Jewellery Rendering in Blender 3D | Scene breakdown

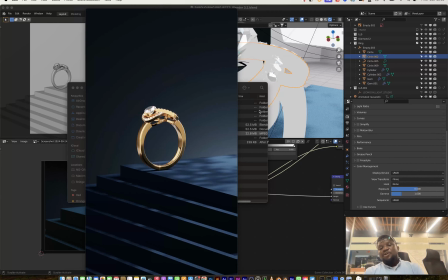[0:00]
Hey guys, welcome to another YouTube video. My name is Joe, and in this video, I'll be showing you guys a breakdown of a recent jewelry project that I did for a client, and we'll just be looking through it.
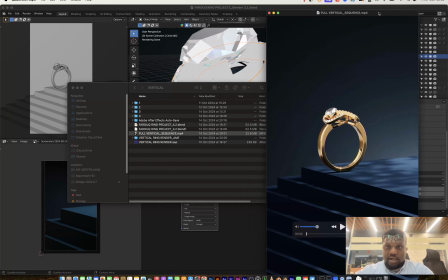[0:10]
I'll be breaking down the scene for you guys. I did two different versions of this. I did a vertical version, and I also did a landscape version that could be used for YouTube and some other channels, maybe at the jewelry store, just as a display and things like that. So I would play this.
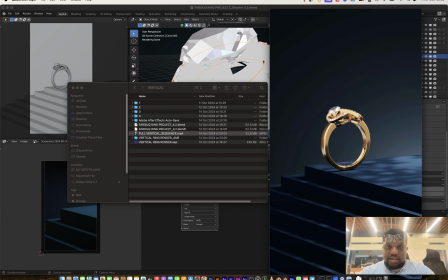[0:26]
I'll play these sequences or renders. I'll play both the vertical and the horizontal, and then I would go to the blend files and just show you guys through what the scene looks like and stuff like that. So what I'll do first is let me play the vertical video, and I said blend files because I
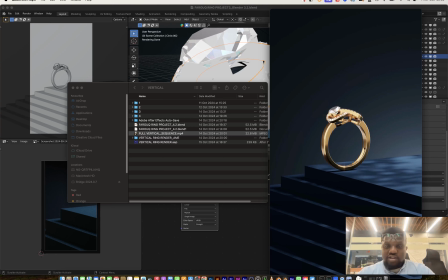[0:45]
created this in two very different versions of Blender, the 3.2 and the 4.2. Now I was having problem rendering with the 3.2 because I had too many add-ons on, so I had to download the 4.2, convert project into a 4.2, and then render my sequence.
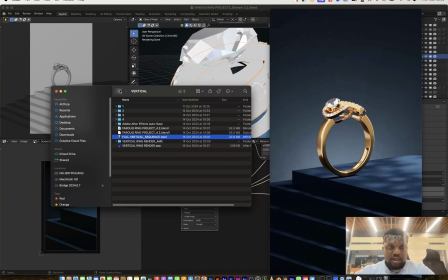[1:00]
So I will just play the vertical playing right now, and before it gets done, I'll prepare the horizontal and just play those.
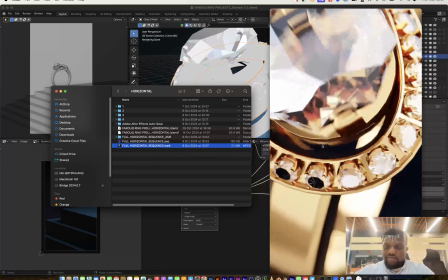[1:08]
As you can see, I have 4 shots. This is the third shot. We have a really tight close-up with the focus changing right there with an empty wood.
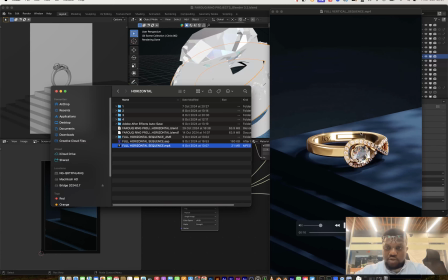[1:15]
I'll show you that I did, and then we'll have the last shot that shows impact and just shows the quality of the jewelry.
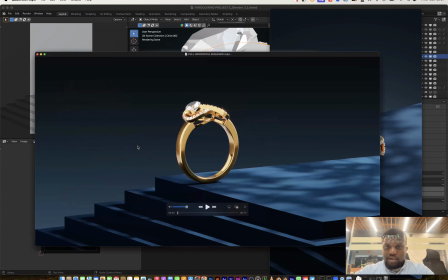[1:21]
And next I'll play the horizontal right here.
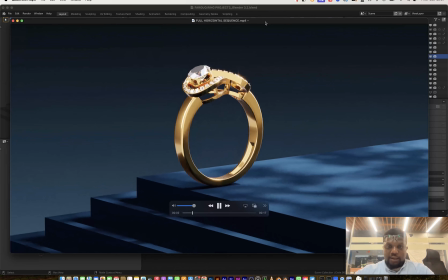[1:25]
It's still the same sequence, but I just want to show you that okay, I also did a different version of this, or just a different medium.
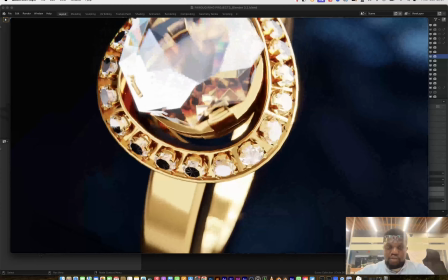[1:31]
I love this a lot because of the quality. I love the bloom to it and just how exquisite I made the jewelry look.
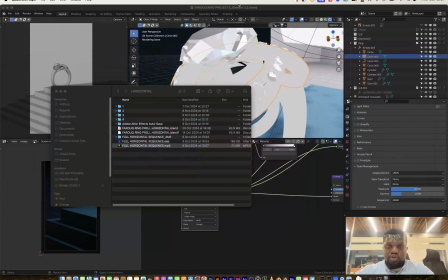[1:40]
So I'm just going to cancel this, and we're just going to go straight into the blend file.
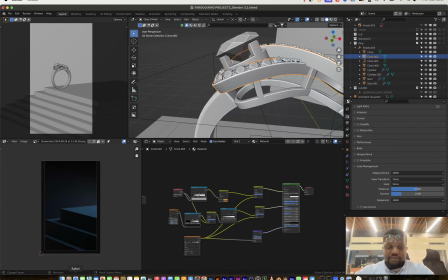[1:45]
So for this, I had to model the ring first. I was sent the 3D model by the client.
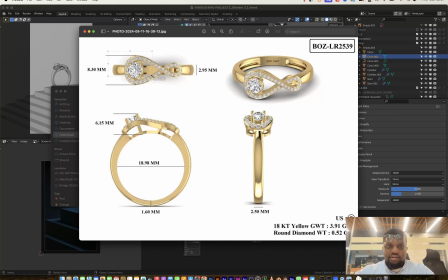[1:52]
I'll just really open this. We have the top view, we have the side view, we have the side view, and we have another side view.
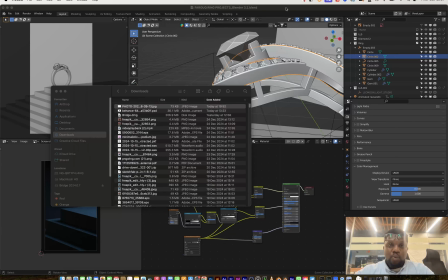[2:03]
Or let's say this is the front view, don't have the side view right here. So I was sent this, and with those details I was able to model this jewelry right here.
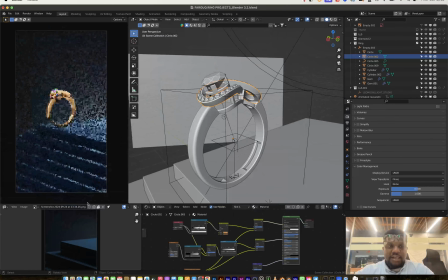[2:12]
For what we're looking at right now, this is the first scene, and a lot of this is really carried by the set that I built around this.
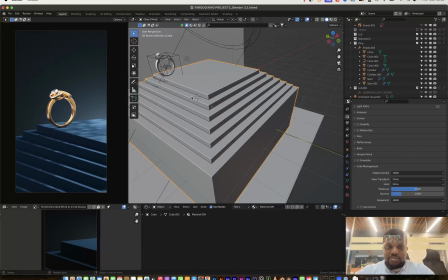[2:20]
This set is made up of this stairs right here,
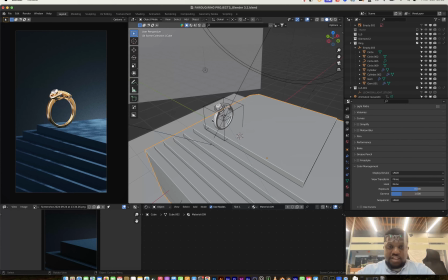[2:22]
and I placed the ring by this corner just to create a little bit of visual tension, just so that, okay, it creates a sense of, okay, something is about to happen with the ring by the edge. And that is what makes up the set.
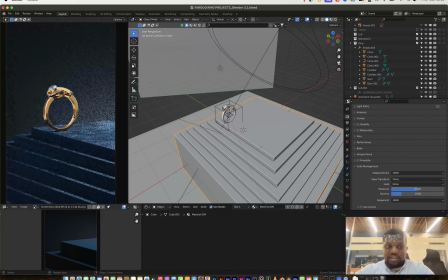[2:35]
Another thing that I feel like elevated this particular shot a bit more is my gobo lights.
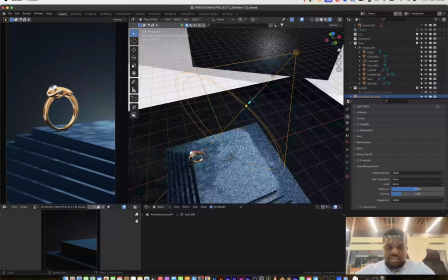[2:42]
That is this light right here. You would see that it's not just casting a whole beam of light,
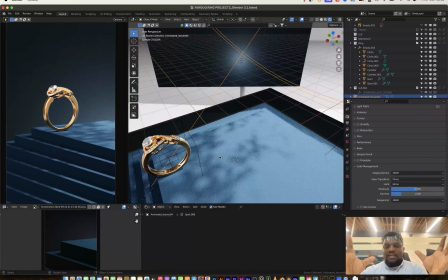[2:50]
like it's not just casting one single form of light, like it has a gobo in it. And what does a gobo mean? A gobo is like a light that is textured. So sometimes you see window lights that is beaming into an apartment, and it shows the window casted into the room.
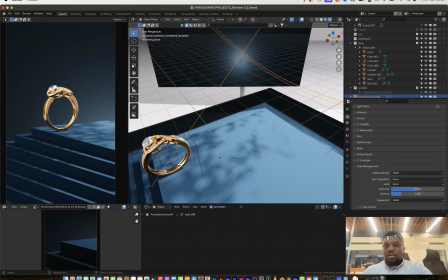[3:06]
That's an aesthetically pleasing look if it's used right in the right way, right?
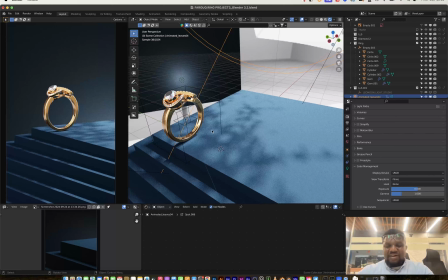[3:12]
So I use that here just to create a sense of just to create an environment, to make it look like this is shot in a particular kind of environment.
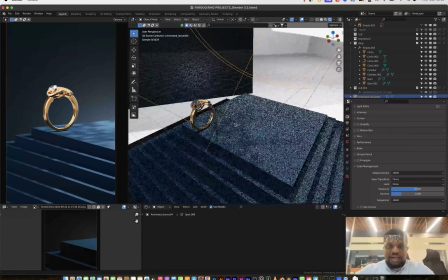[3:21]
And that's what this leaf actually shows. And with that, I also have a light in the background just to create a little bit of depth.
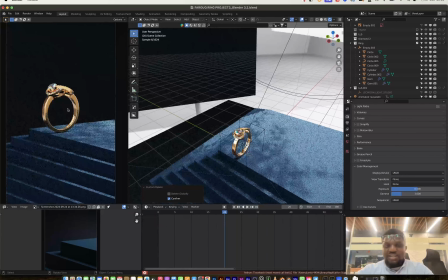[3:28]
So these lights are back here. If I delete it, you'll see that you have the basic and a flat background.
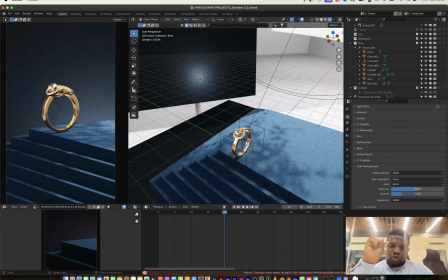[3:35]
But because of that light that is creating that touch or that dab of light, we have more depth in that background.
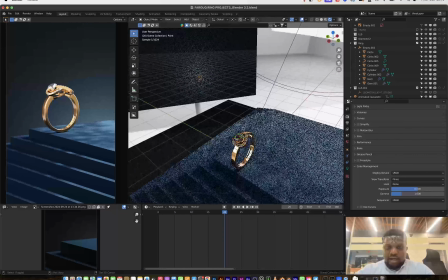[3:42]
So that is I won't say that's that about this scene.
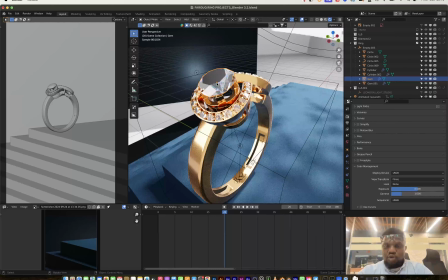[3:47]
Let me quickly switch this to solid view so we'll have more RAM to play with. I think something else that I really found interesting was the diamonds. The diamonds, I didn't model by myself. I didn't texture. I didn't do any of those work. So I downloaded that from, I think I downloaded it from Blend
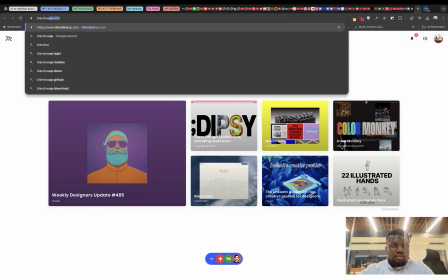[4:08]
Swap.
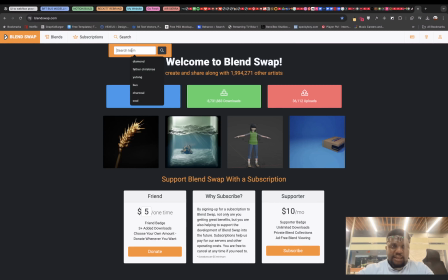[4:09]
So here we are. I think I just searched diamond,
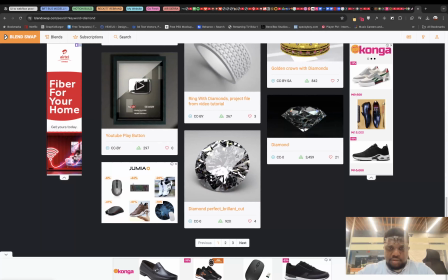[4:15]
and one of the results was a really good result. I can't remember the page, but this was my search. I think probably this or this, and that's what I used for the diamonds.
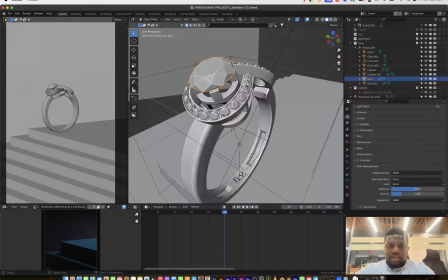[4:28]
So another thing that I would say about the modeling that I think is important is I used a curve.
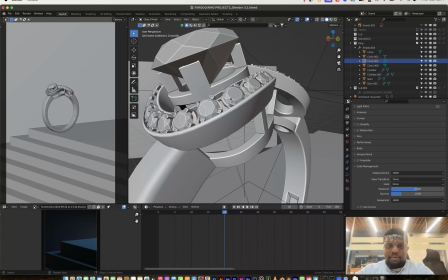[4:35]
This is a curve right here. So I used the curve to actually map the diamonds and the holder of the diamonds to this shape.
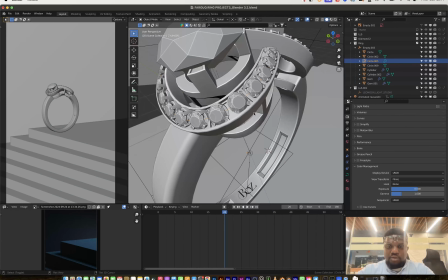[4:43]
That's something I used to place all of these diamonds. I think that's a really helpful tip if you want to model this.
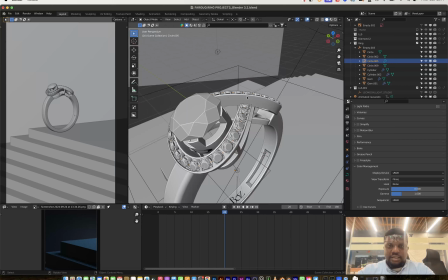[4:49]
So something I want to do next is I probably also want to show you guys this gold shader
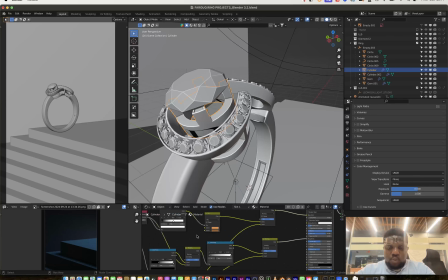[4:58]
So for the gold shader, this is what I used, right?
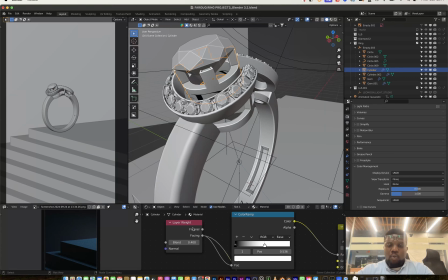[5:03]
So I used a layer weight node while making use of the facing of the Fresnel. What the Fresnel does is create separation or depth based on the view of the camera. So it creates a little mask that you can play with. And with those masks created, I used 2 shades of gold color, a light shade,
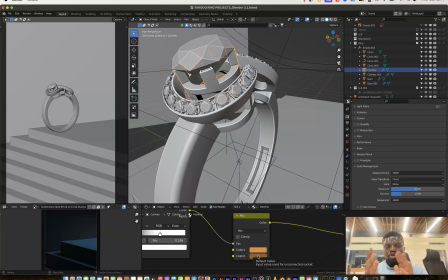[5:20]
which is the actual gold color, and a dark shade, just so I could create that difference and make the gold look real. And that is piped straight into the base color, and that's that about the base color. The roughness is a little bit technical. I don't want to. I'm not sure I'll be able to explain that right now.
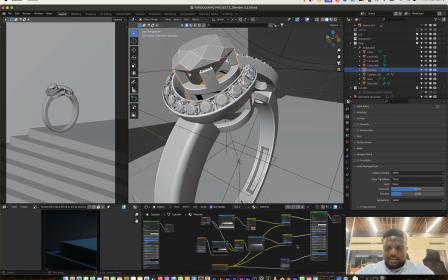[5:39]
Maybe some other time. That's really so much I can tell about this scene.
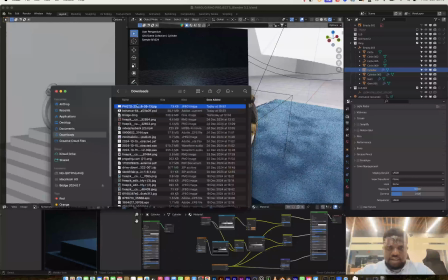[5:48]
Let me look through again if I catch anything interesting about the shots.
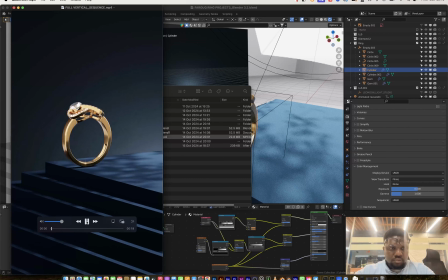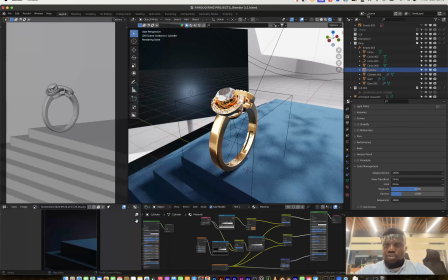[6:03]
Okay, so that's that about this shot. I'm going to go to the next, that's scene 2.
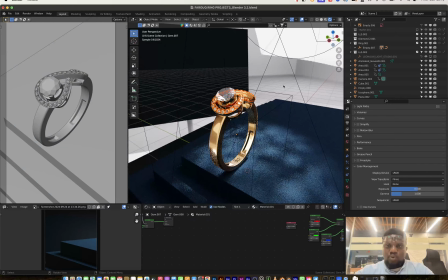[6:08]
I think what I was really aiming for this was consistency in the shots. I wanted to make it feel like it was shot in the same environment. So I really made sure whatever it is I did for scene 1, it carried on to scene 2, and the set was also carried on to all other shots.
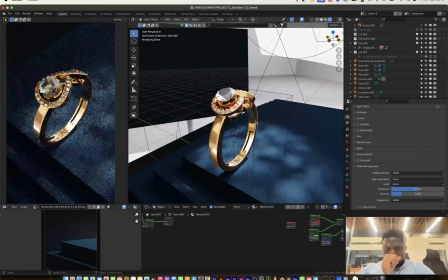[6:27]
So for this right here, we have the ring shot from up, really flat shot.
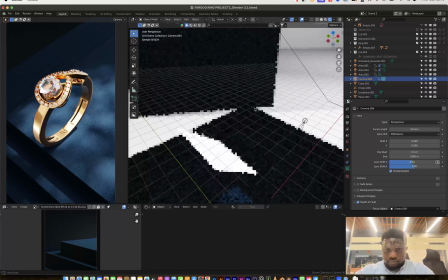[6:33]
I feel like this is a wide angled camera. This should be like 100. Oh, it's surprisingly 50.
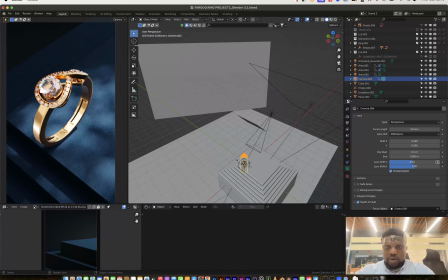[6:39]
Okay, so what we have for this is same gobo.
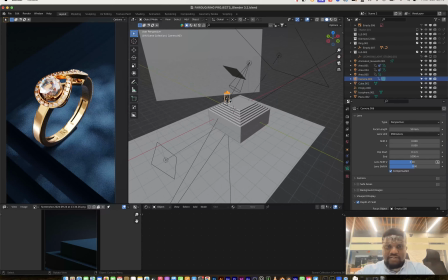[6:46]
You would see the gobo texture, but something that I really found interesting was the work of the camera down here. So I used that to just create a little bit of appeal and something that will catch your eye, just something different, something moving. I don't want just the camera to be moving. I also want like lights also to be moving, like a real filming set, right?
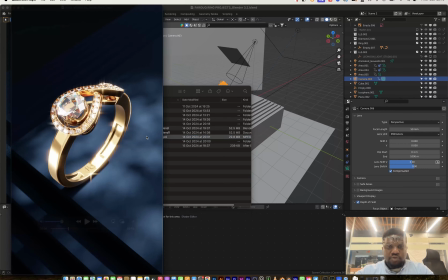[7:05]
So I have, if I open the real render, you would see what I'm talking about. You see like a swipe of light. It's not in this one. You see a swipe of light coming in like this, right?
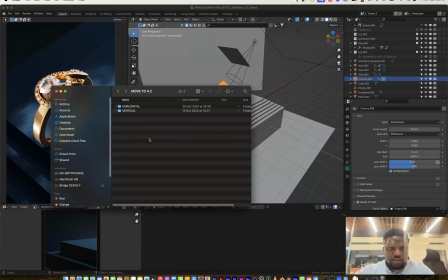[7:16]
Let me go to the horizontal. I think I prefer the horizontal render.
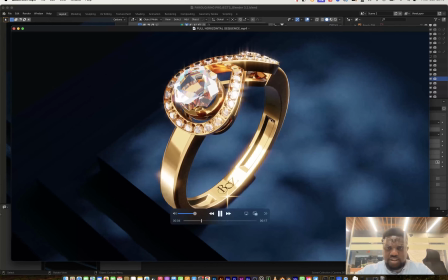[7:24]
So if you go to the second shot, you will see a swipe of light coming in from here.
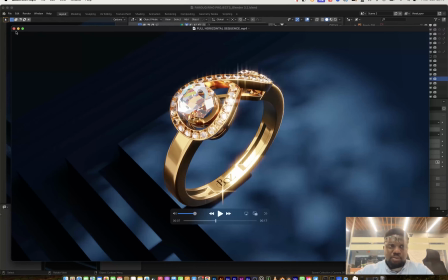[7:28]
So that's a little illuminated light just to add some visual interest to the render, right?
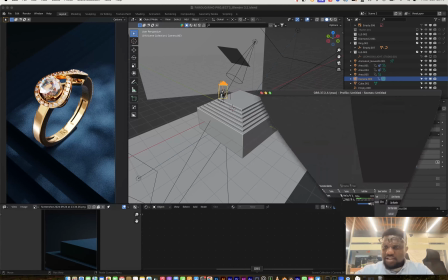[7:33]
So we have this. I hope I'm recording because I like the stick. Okay, good.
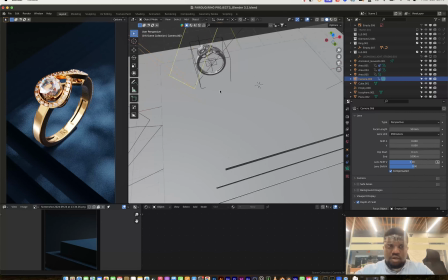[7:39]
So I have that swipe created right there, and
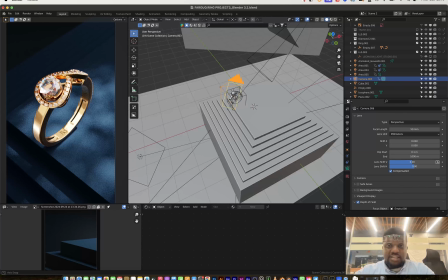[7:49]
something else that I feel elevated this look is this plane down here.
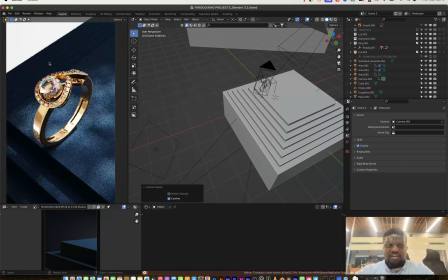[7:57]
This plane is usually doing nothing but blocking that area. That area is like white, and I think it's because of the HDRI.
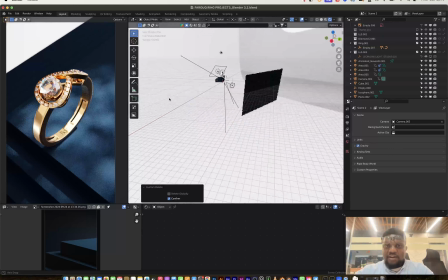[8:06]
I'll switch to render view, and you see that I have an HDRI of a studio set right here, and the floor is just plain white.